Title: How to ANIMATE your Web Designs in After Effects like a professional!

Even if you constantly see more and more 3D in websites, 2D animated UIs are still the most requested ways to create website experiences. Motion design is a huge topic, so of course we're not gonna cover everything in this video, but there are some basic concepts to know and understand to professionally animate your websites.
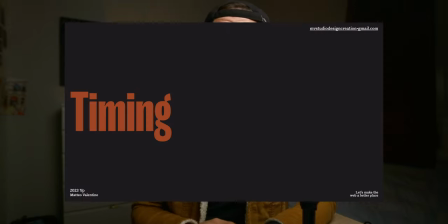Timing is a crucial concept to know to get your animations right, and I see a lot of beginner motion designers that set the same duration for every animation on their websites.
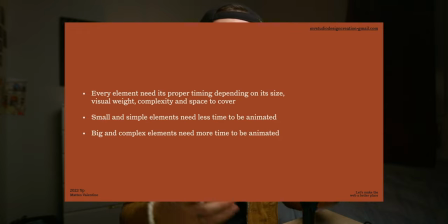They don't think about the size of the element, the visual weight of it, and how much distance it has to travel during the animation. Choosing the right timing doesn't only mean that you see what works with one element and apply it to all the rest. There is a process behind. Let me show you some practical examples in After Effects.
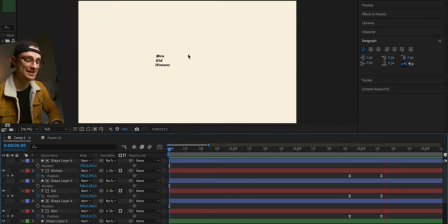I've created this animation in After Effects to show you how to set the right timing for every single element depending on their scale, their visual weight, and how much space they take. Let's only take the second half, and I wanna slide down all the content and show the menu with all the links.
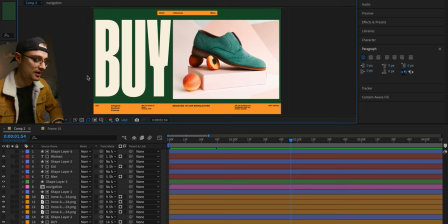First elements that we have to move are the buy button and the images. We press P on the keyboard to change the position of these elements. We create the keyframes, and then I wanna move ahead to 3 seconds. And I want to slide down the content. Let's add some delay to the images to make everything more interesting. And now it's time for the menu.
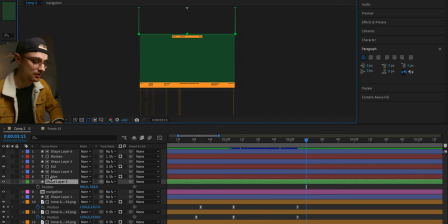First, I want to show the background, and we are going to set the timing for the background of the menu. We create a keyframe, we move ahead, and I want to set the animation, the duration of the animation to 1 second.
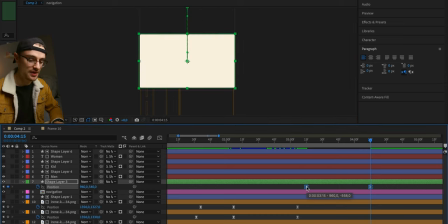We create another keyframe, and then we slide down the background. We add some easing, and we are going to talk about easing in a bit, so don't worry. And right now we have the animation in place. Last thing, we want to show the links for the menu.
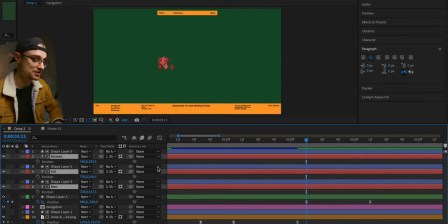So we go at the beginning of the animation for the background of the menu.
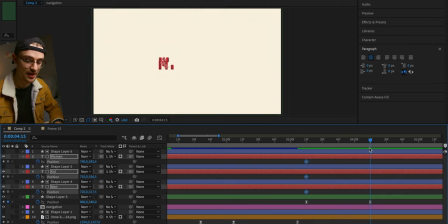We set the position for the links and we go at the end and then we show the links so we can see them.
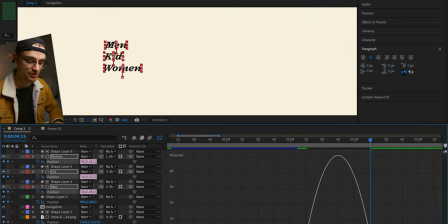Set some easing just to make everything more smooth and organic. Some delay.
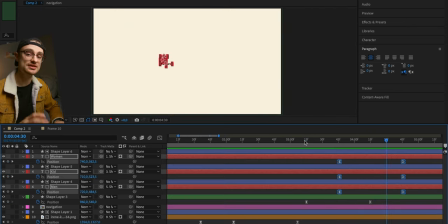And here we have the animation for the menu. But every single animation right now is almost 1 second. And what I said is that every single animation, every single element has to have its timing. In this example, setting the same timing that the background of the menu has to the links of the menu is a huge mistake because everything is slowed down by the perception that the user has by seeing the links of the menu. If an element is really small and it has to cover a small distance, the overall animation is going to feel way more slow.
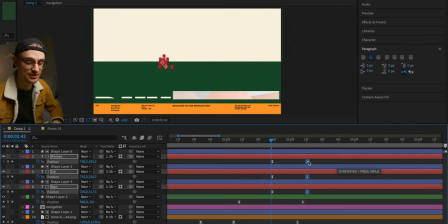For instance, here we want to have the animation for the links of the menu just around 0.5 seconds.
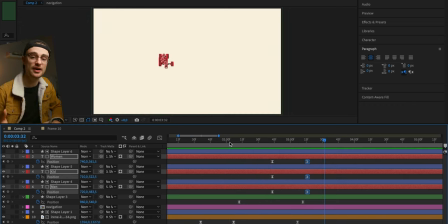And as you can see, everything looks way better and the user doesn't have to wait for the animation to play to see the links.
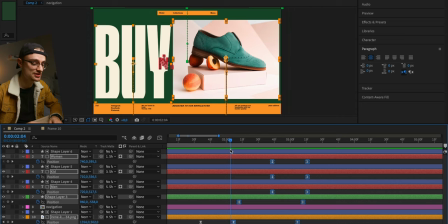Now, because this animation has two stages, the first one being that we slide out the content, the buy button and the image, and the second stage is that we show the menu, everything needs to take longer.
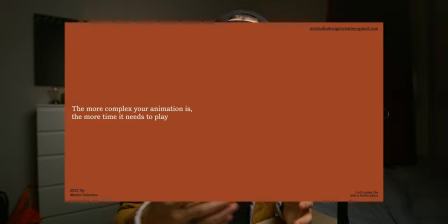The more complex your animation is, the slower it needs to play to look coherent and organic. You can't squeeze everything in one time span just because all your other animations have a specific duration. You need to analyze your composition, determine how complex it is, and set a timing, a specific timing just for that composition to make it look more organic and natural. For instance, just by speeding up by 20%,
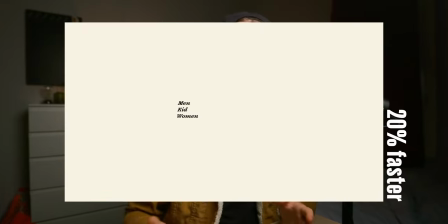you can see that overall animation doesn't look right, it is melted together and is not understandable. Another effect that takes too long to activate or deactivate is another bad timing example. Imagine if you want to see some additional information about a product, but to do so you need to hover over a button, but it takes 2 or 3 seconds for you to see the content. Wouldn't you feel frustrated by it?
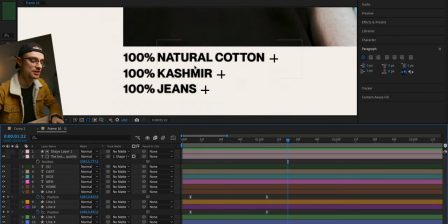In this detail section, I want to make this button interactive, and when you click on, for example, cashmere,
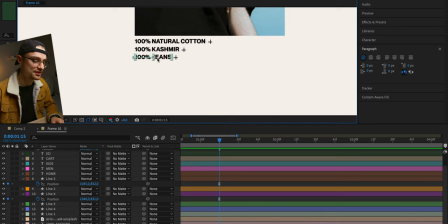I want to show some details about the fabric, so I want to move this jeans button by a tiny bit to show the actual paragraph. As simple as we have previously done, let's set and create some keyframes for the initial position. Let's imagine that we want to set the duration to 1.5 seconds for this animation, and we drag the call to action down.
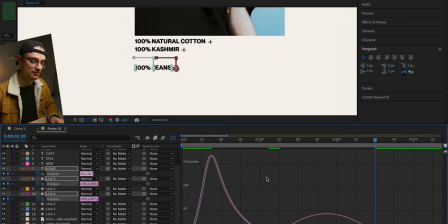Again, we set some easing just to make everything look way more organic and beautiful.
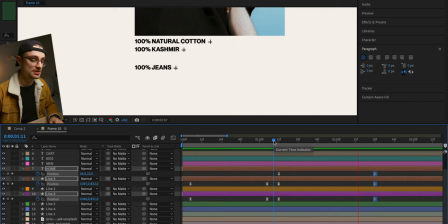Now we have created some space to show the additional content.